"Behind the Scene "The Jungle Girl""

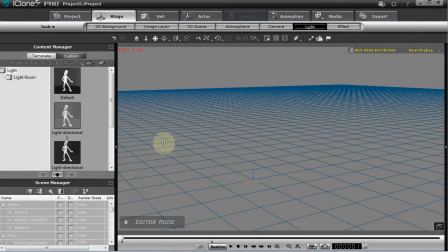1:03 Okay, let's take a look at some of the basic components of this particular scene for Jana.
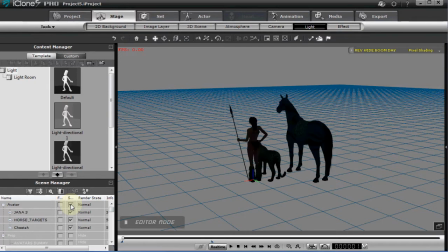1:08 And let's just start out here, obviously, with our avatars. And we'll go down and turn on what I like to have as a work light. And just give us some basic lighting. I built the positioned the avatars at the ground level, as it were.
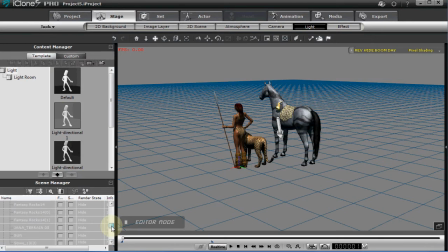1:27 And when I brought in my terrain, now I did make a terrain in another program called View,
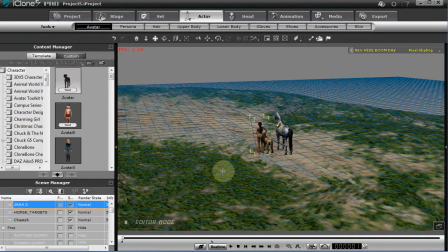1:36 and it's a little different, but obviously you could use any of the terrains that come with
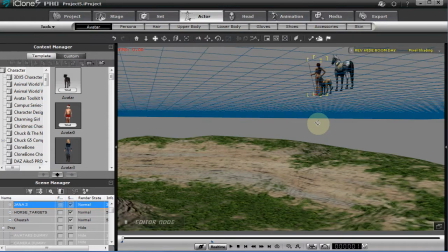1:43 iClone with no problem. But this was the terrain. Now it is way below the ground line, as you can see.
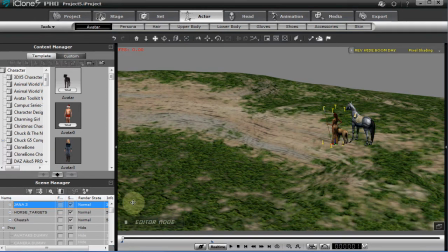1:50 So let's turn off the grid with Control G. Okay, and now let's add some other elements.
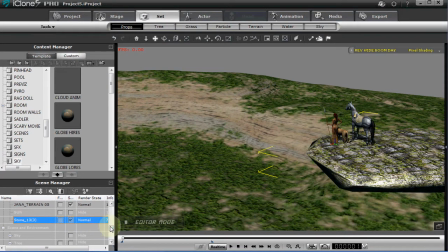1:59 Basic elements. We had a couple of stones. I think this was the Fantasy Rock collection,
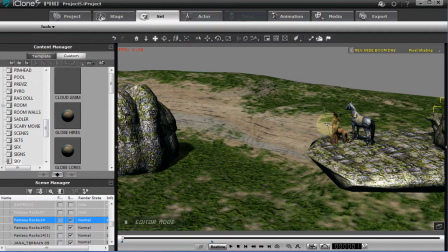2:06 and did some modification to them, but not a lot.
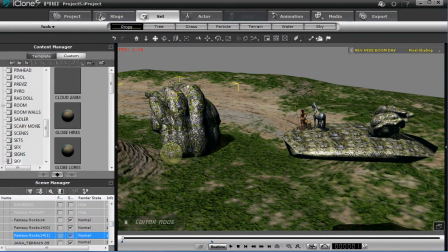2:12 I mean, I did certainly size them probably larger than they would normally have come. And let's see, I think we've got a few more here.
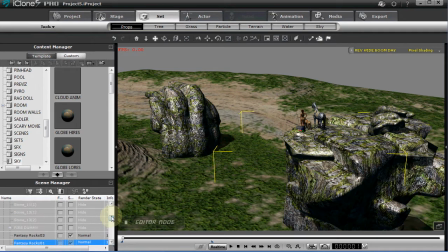2:21 Fantasy Rock, and it's probably all the bigger rocks.
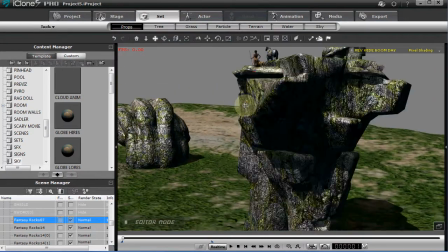2:27 There's one more. Okay, right there. So that was pretty much how I laid that out.
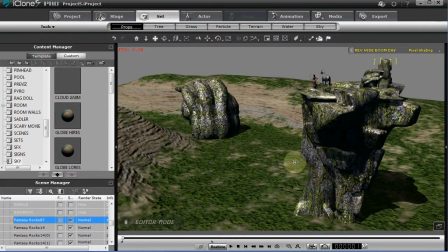2:33 And yes, of course, I'm sure I resized those rocks. But that was the basic layout of the scene.
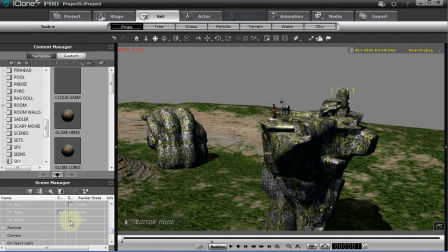2:41 And then, of course, we had some water. And as I remember, this is pretty much just the standard water.
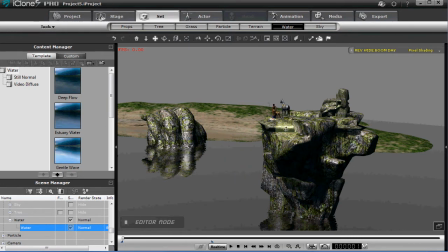2:49 Pretty much, I tweaked the size of the waves, probably, on that to get it to look a little more realistic for the size.
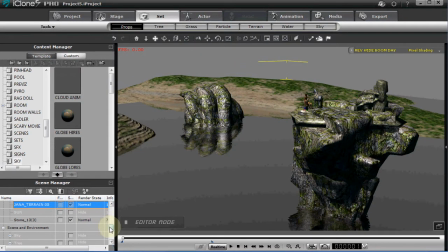2:57 And the next big thing probably would have been the sky.
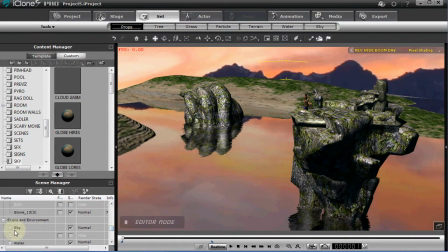3:01 I used a sky image that I found on one of my favorite websites.
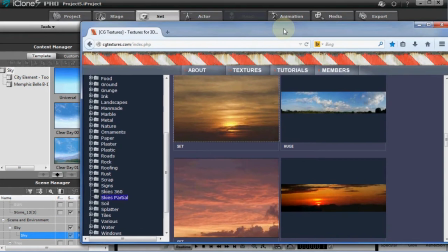3:09 I'll go ahead and click them. cgtextures.com.
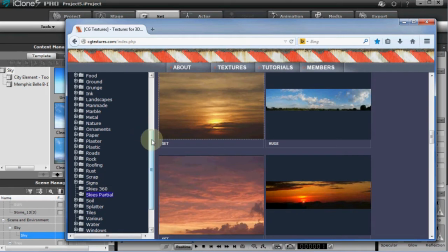3:14 They have skies, 360-degree sky images, and it's free. You can pay a small fee and get very large files. Very reasonable size. So it's got all kinds of great textures. So I use that site a lot for textures.
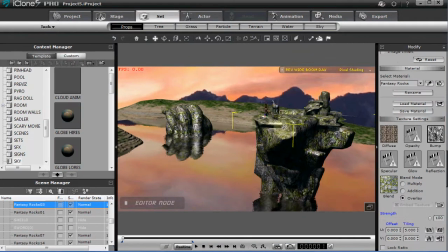3:28 So I found a sky backdrop with some mountains that I liked.
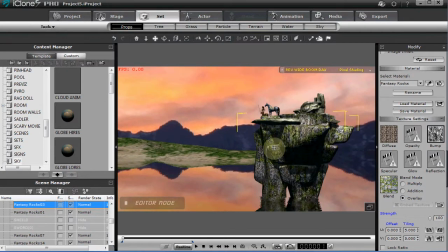3:35 Notice it breaks off right there, but that wasn't a problem because I'm going to frame it just for the camera, and not a problem there.
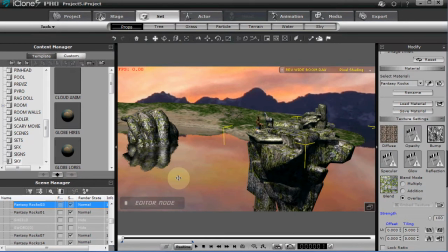3:44 So then I guess the next big elements would be the foliage,
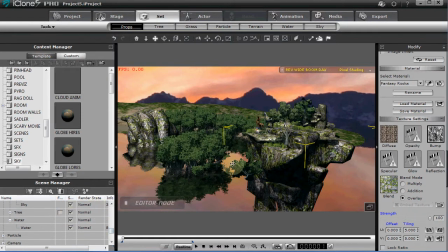3:50 and that was a crucial part of it, are the trees. And getting the trees positioned.
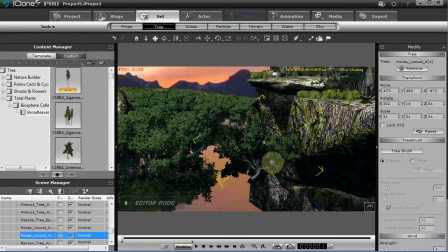3:57 And I mean, you know, some of these trees are obviously just hanging out here in space, but once again, it's designed for the camera.
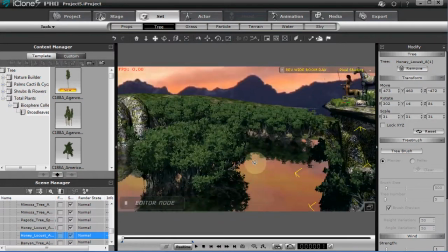4:04 I've rotated some of these trees and got them, you know, just where I wanted them, just for the camera positioning.
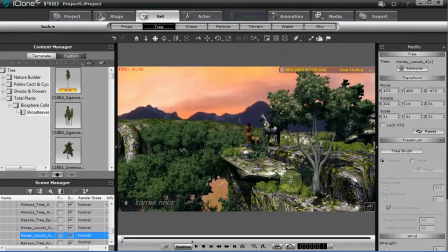4:12 They don't necessarily have to touch the ground, as this one doesn't. It's really designed strictly for the camera.
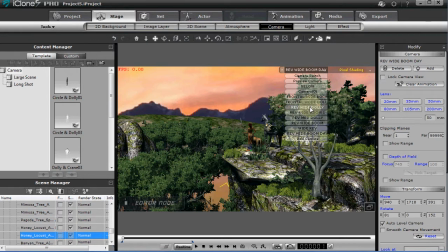4:18 And let's see, here we are. Let's see, reverse my boom shot.
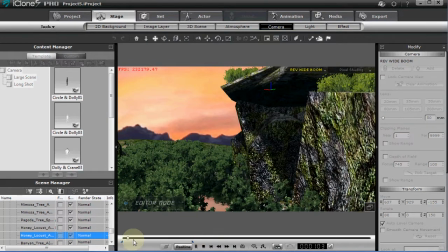4:25 And so here was a one shot here, as you can see.
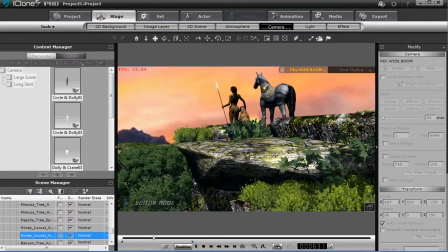4:32 That was the move, and that was the positioning of the trees and the foliage and everything. So gives you a sense of scale, especially with that background.
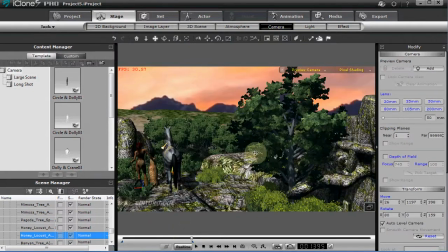4:40 Next thing we probably sky map look at is the atmosphere, scene, the coloring.
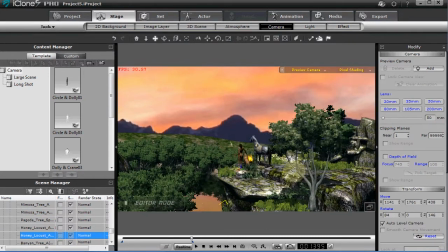4:48 I went for a obviously a very green, jungly feel,
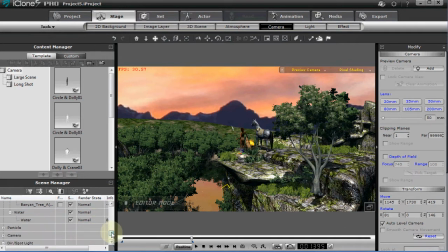4:53 and by doing that, let me turn off this work light right now.
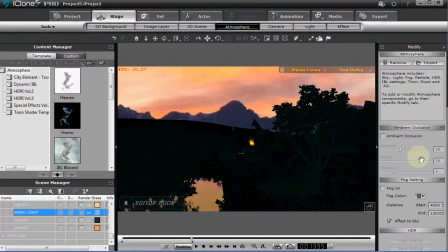4:58 And what I did was work with the atmosphere and work with fog.
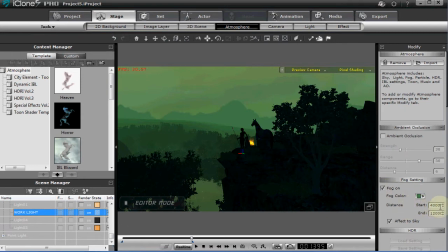5:03 And so I gave it a fog color. I've got a start distance of 4,000 and then 12,000 on the end.